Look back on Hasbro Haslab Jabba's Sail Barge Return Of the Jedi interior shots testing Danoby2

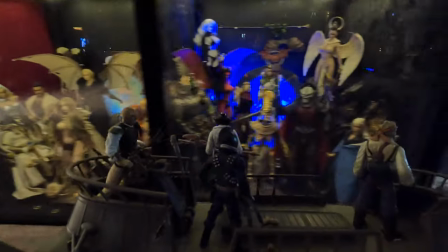Do you know that we are going to be approaching the five-year anniversary of the HasLab Jabba's Sail Barge?
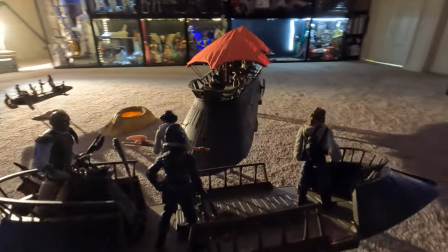Man, how time flies. And then next year, it's the 40th anniversary of Return of the Jedi. Wow.
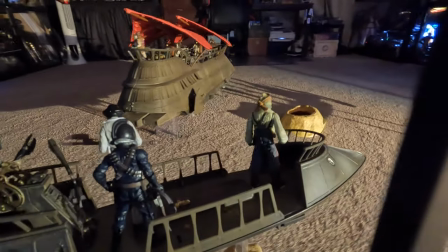Hello, folks. Denobi2 here. Thank you for joining me on a, I guess, a camera test?
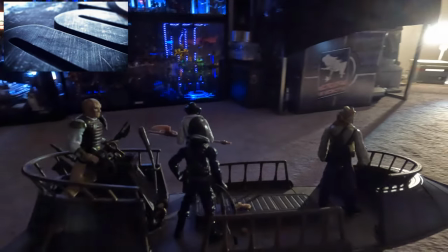Yeah, let's call this a camera test. This is what, I was in the middle of cleaning, moving things around, dusted and so forth.
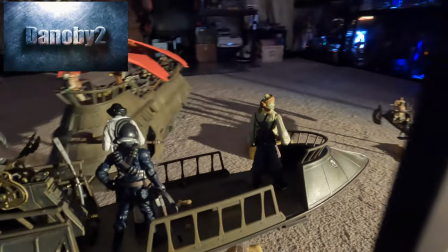And I have a couple of GoPros and special GoPro lenses.
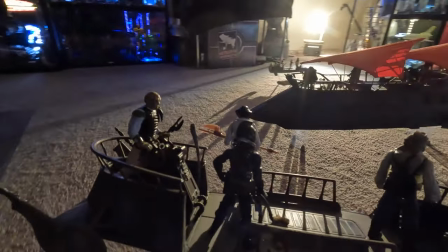And I have been debating about whether or not to take out the sail barge out on location.
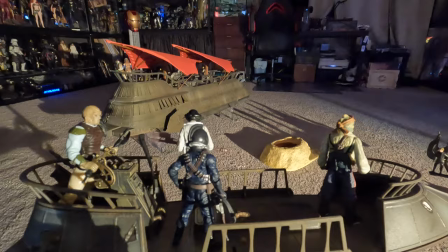And seeing if I can get some cool, unique,
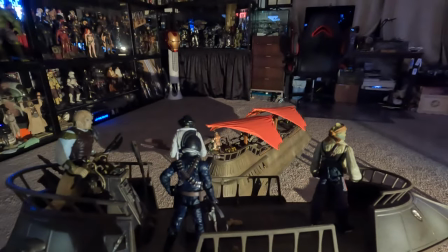different shots. so this what like what you're seeing here it's just me experimenting with a camera rig a GoPro
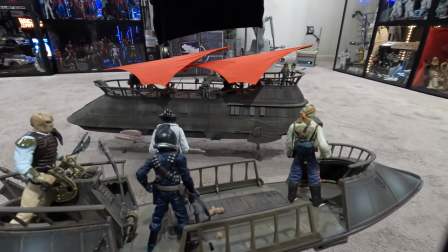I was simulating sunlight to see if I can get like a sunset look on it
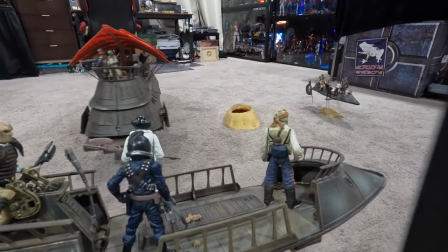turned on the lights and I attached the skiff a
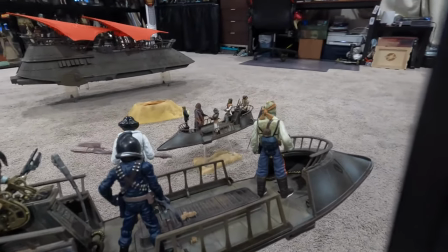little skiff
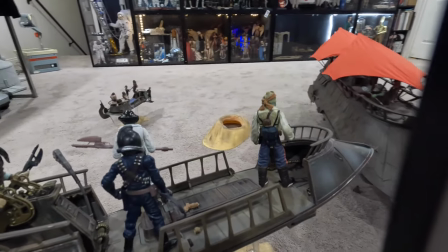unit there what the hell is it called yeah it's just called the skiff do you a skiff and attached it to a arm
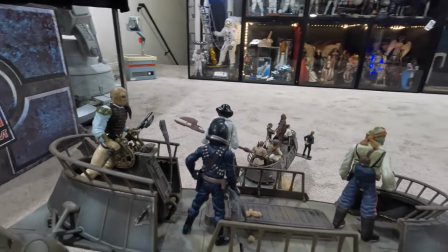to uh with the gopro kind of get uh some first person perspectives
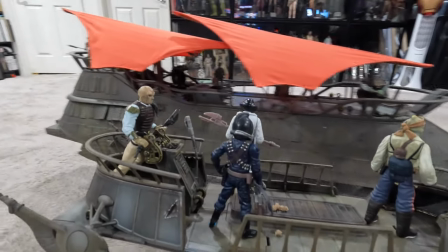here see if how it looks uh to see if this is more for me this
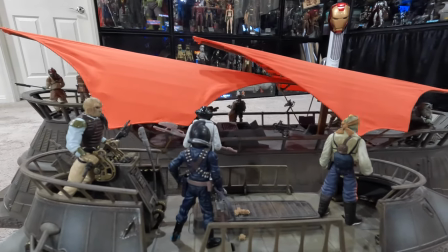is more to build my confidence uh if these shots do look good then i would feel comfortable
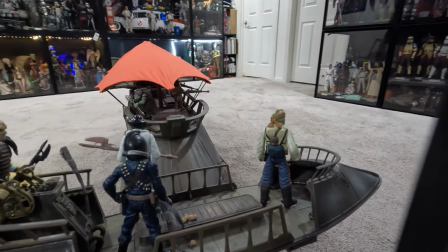and confident while taking all of this stuff out in the desert and maybe doing some shots,
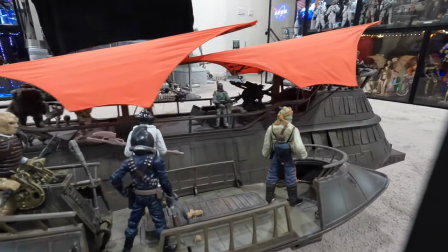some video, maybe some really cool photos.
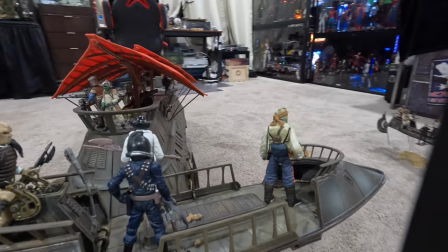Again, this is what happens when I get distracted where I'm moving things around in my modu cases and
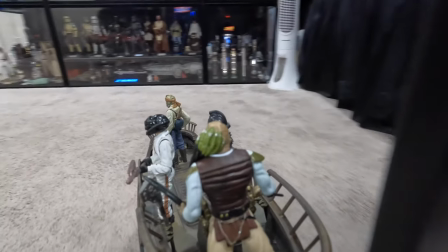then I end up catching myself playing with this stuff.
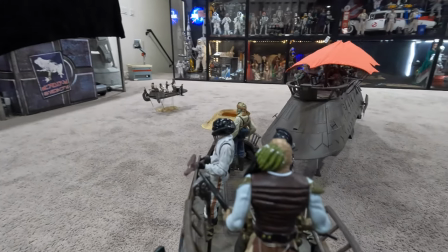Pretty much.
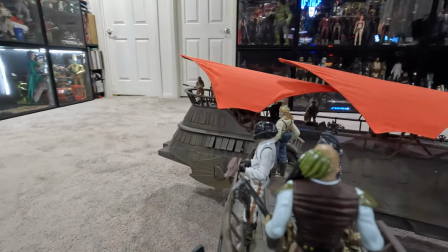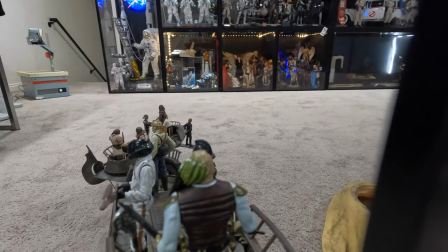So, a little different angles and different movements there. I can't believe it's been 40 years.
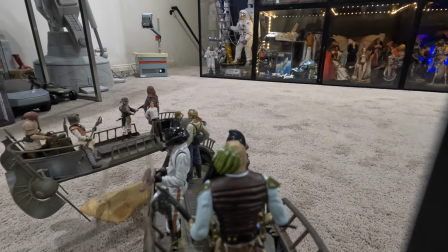We're going on 40 years for Return of the Jedi. I do end up getting some interior shots.
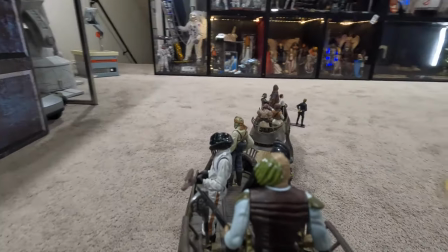I have a GoPro 9, a GoPro 10, and then I have a Hero, a GoPro 5 Hero Session, which is their older,
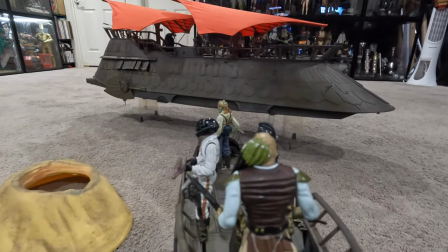smallest one. but um the problem with some of the older gopro cameras is
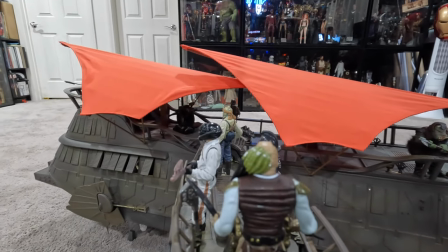just the low lighting they suck when it comes to low lighting now when i got inside the
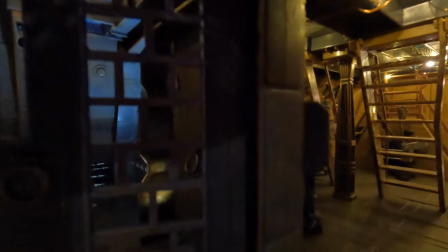barge here i had it on a in a super
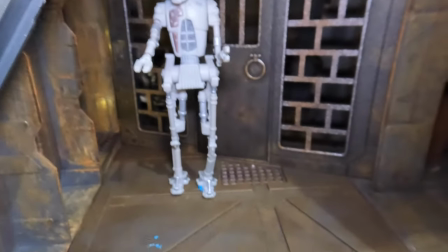time lapse set and i'm like oh and then i caught my mistake i ended up going back i attached the gopro light They actually make a special
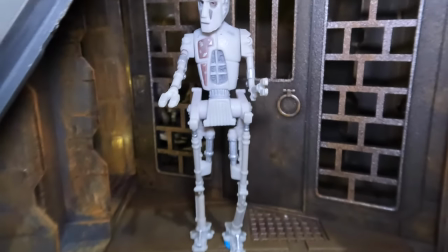LED light and just popped it onto the GoPro.
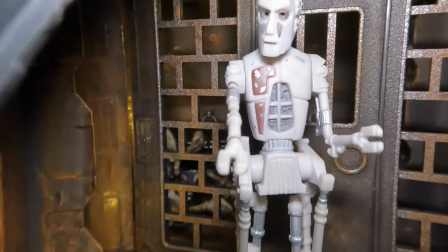And then I switched the lens.
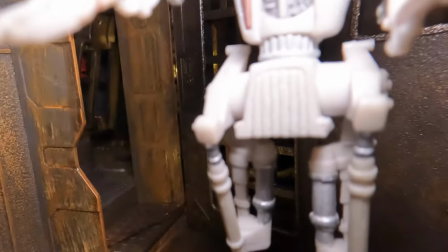I added some macro lens so that when the GoPro gets super close to something, say within two to three inches, it looks like it's in focus.
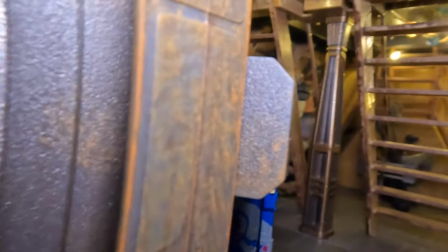That's why certain shots here look good. And then as you look into the distance, it's kind of blurry.
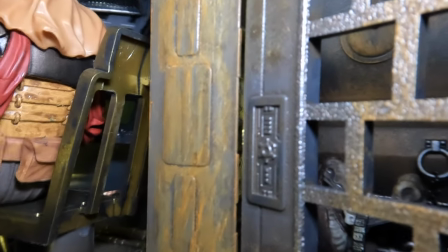So this is the main entrance. I don't know if you're aware of, but Jabba's Sailbarge does actually have a prison cell right there.
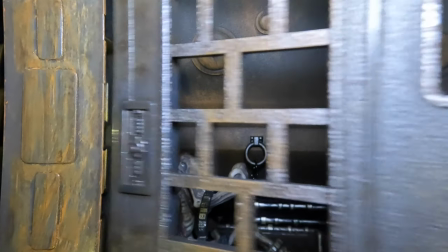I moved the droid, and the door does slide.
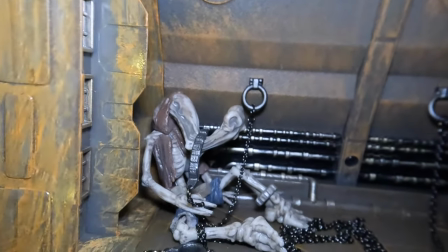And this is the second time I'm looking at this shot. After I did the edit, I'm just blown away.
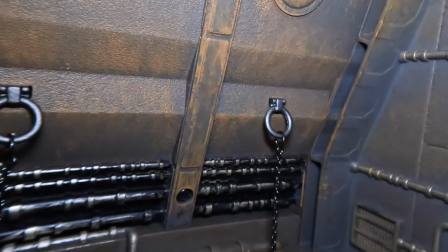I just forgot about the amount of detail that Hasbro threw in here.
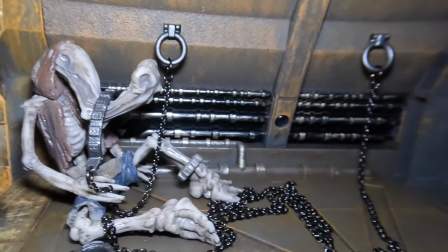I mean, these are interior shots that most collectors aren't even going to display.
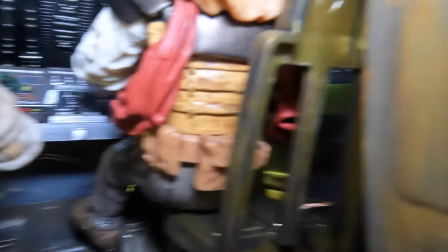To me, the sail barge looks gorgeous from the exterior, just having it all sealed up and stuff.